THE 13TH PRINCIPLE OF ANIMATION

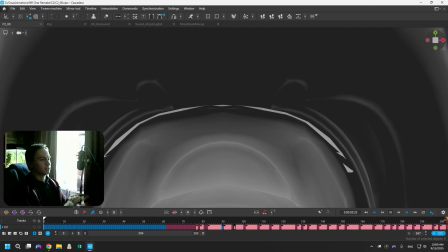Hello guys, this is the first video where you actually see me, not only my screen with time-lapse and sarcastic captions. Just trying a new format, let's see how it goes.
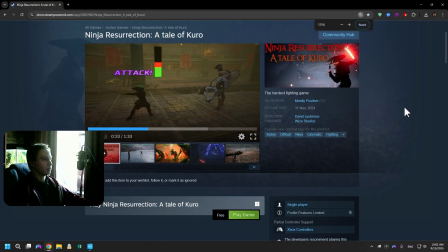As you know, I spent the last 3 years working on my first game, Ninja Resurrection, aka the hardest fighting game.
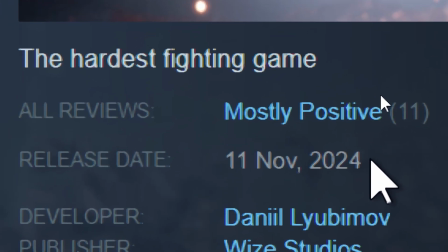11 Steam reviews. Popularity? This game is basically built on animation.
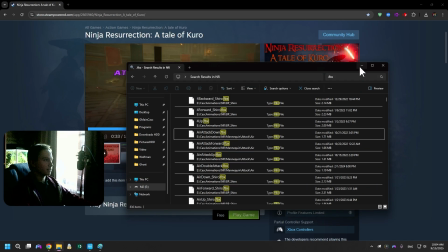I made more than 800 animations for it. Let's check. 836 items. Crazy number, right? And here's the fun part. Only after finishing the game I discovered the so-called 12 principles of animation.
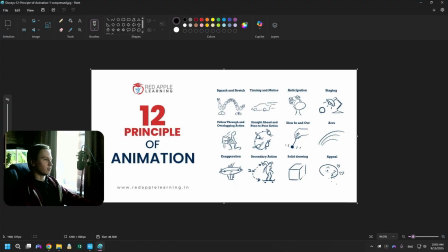Some of them are useful, sure, but some are just obvious stuff, like this, maybe this. Honestly, I didn't feel like learning a bunch of rules that tell me how am I supposed to animate.
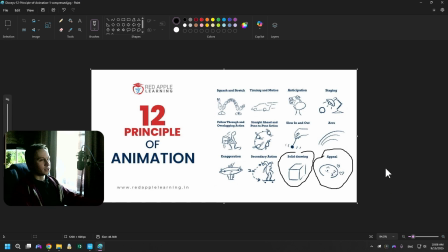My animations, my rules, that's it. I watched a couple of tutorials on cascadeur, then just started pushing buttons, mostly going by instinct. Out of curiosity, yesterday I tried to count how many principles from that famous list I can name by memory, and I came up with 4.5. Yep.
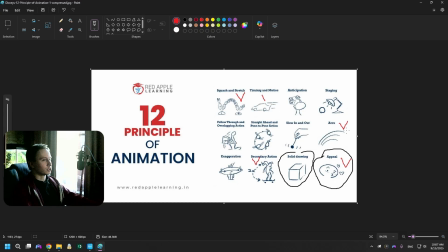But recently I realized I have been unconsciously using something like a 13th principle for years. I double checked the list, and nope, it's not there. This isn't a clickbait, it's a real principle that actually helps me make better animations.
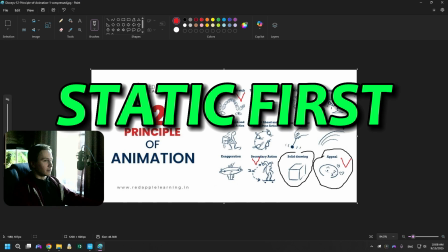I call it static first. What does it mean? Animating a high action scene usually comes down to 2 segment types. First, static segments, poses that barely change. Second, dynamic or transition segments. Fast movement, sweeping actions, stuff your eye mostly doesn't register. Here's the key.
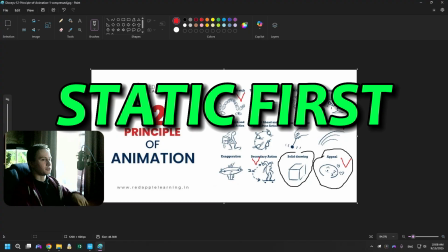The viewer's eye notices and remembers the static segments, not the transitions. So the principle is simple. Put the maximum effort into your static segments, make them memorable, readable, strong. The dynamic parts, make them smooth as fuck, but don't sweat it.
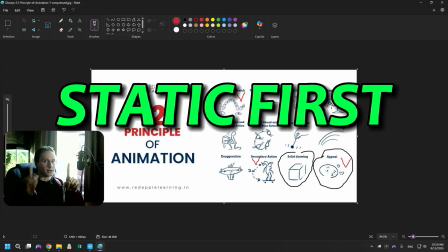Let me explain. Frame 1, frame 2, and frame 3. Did you notice anything between them? Okay, it's a joke, but you get the point.
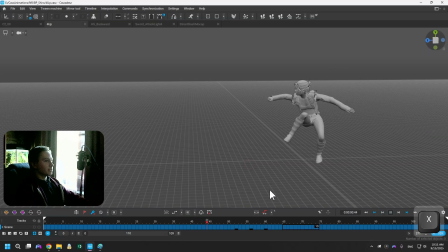Now let's take a look at this clumsy animation of mine. An upward kick.
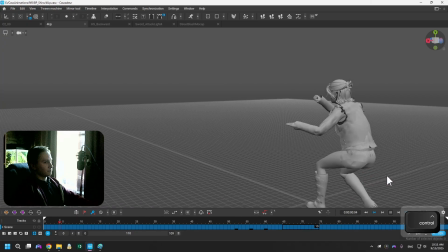Can you see the mistakes? I left them here on purpose.
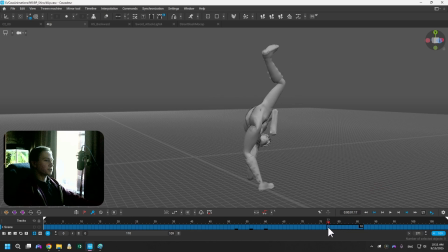See? If you said the leg looks twisted here, you're correct. And the reason you spotted it is because it happens in a static segment. But what if I tell you there are actually 3 more broken frames? Right here,
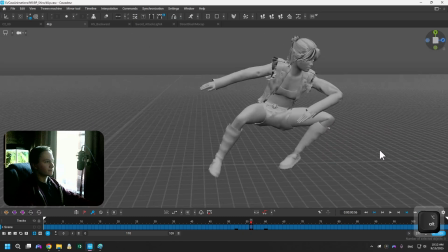then here, and of course you missed this frame.
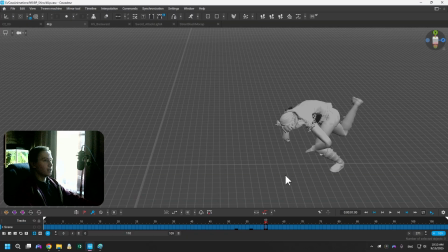What the fuck is this? You saw them every time, but your brain just ignored them, because that's a dynamic segment.
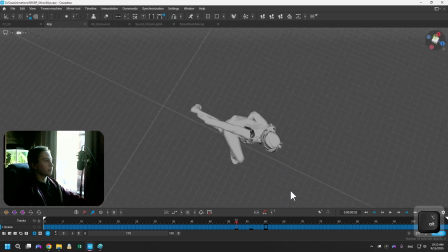And that's why this animation looks okay in motion, but completely breaks if you watch it in slow-mo.
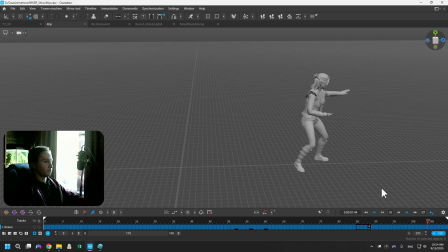So we've got 2 static moments here, start and end. And I remember I spent a lot of time polishing the knee position, right here.
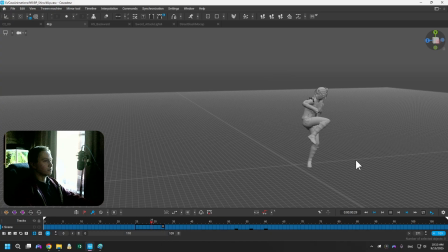For me, as a beginner, that was a pretty solid result. Now let's jump to another animation.
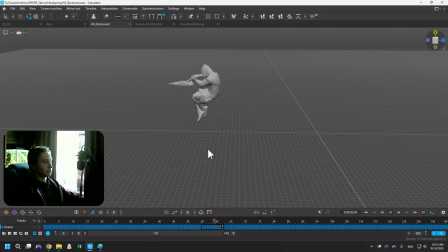This one has no obvious mistakes. But look at the middle.
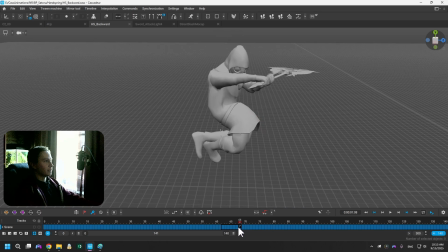The spine bends in a super awkward way. You don't notice it in motion because again, dynamic segment.
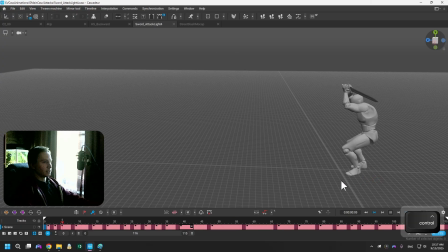Now let's look at something I did last week, a remake of someone else's animation.
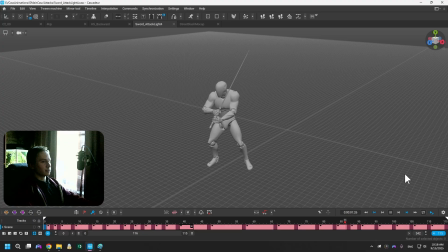This is the finishing combo attack, so it starts with a long dynamic motion. Just a smooth rotation, nothing special.
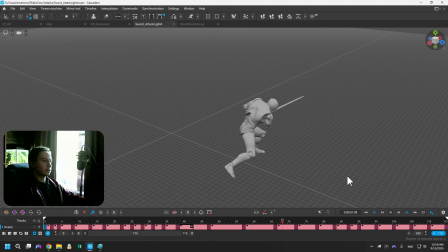Then comes the static moment, where the character holds the sword and rests after the attack. This frame. That's the pose that matters. The animation ends slowly, so the rest of it can be considered static as well.
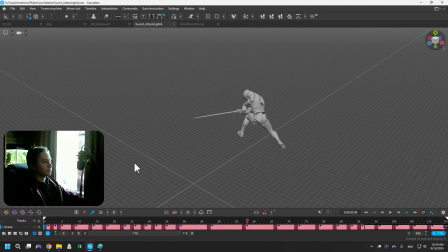And for the last part, let's talk about mocap. Since Cascadeur's motion capture kinda sucks, let's switch to quickmagic AI for a second.
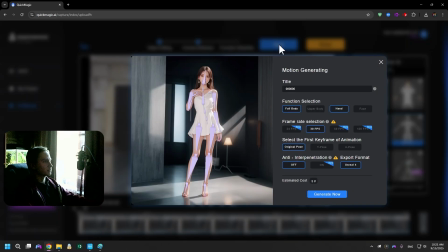Import, select this, next, generate, check the animation, download,
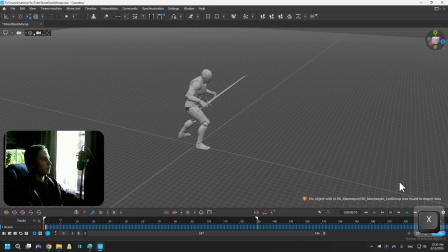extract, import, open, and we've got an excellent mocap to work with.
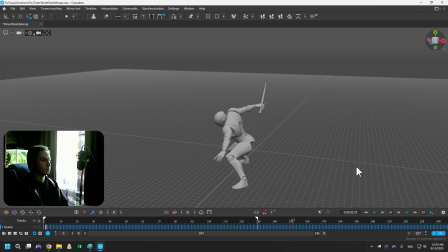Personally, I don't like mocap in games, because it's usually a one-to-one copy of reality, and when you bring reality straight into animation, it's meh. See my previous video for details. In terms of the 13th principle, raw mocap is basically 100% static, it has no life.
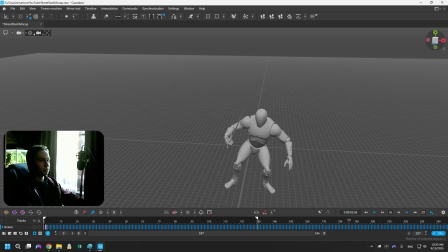But if you speed up certain moments and turn them into dynamic segments,
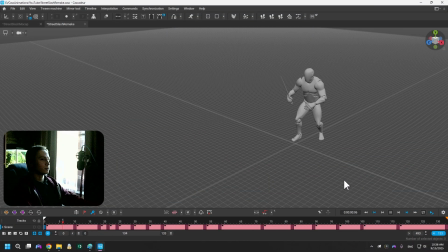suddenly it becomes a good animation, something you'd actually want to rewatch. Time-lapse is boring, isn't it? Let's just enjoy the finished animation that I can use in the upcoming game. Now let's link the scenes for a comparison.
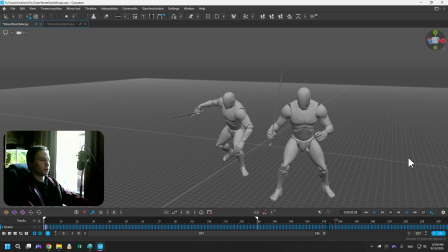This is the 13th principle, static first, dynamic second. Focus where it matters. So yeah, if you get what I'm talking about, great. Or maybe it's all just bullshit. That's for you to decide. See ya! Like and subscribe if you want more.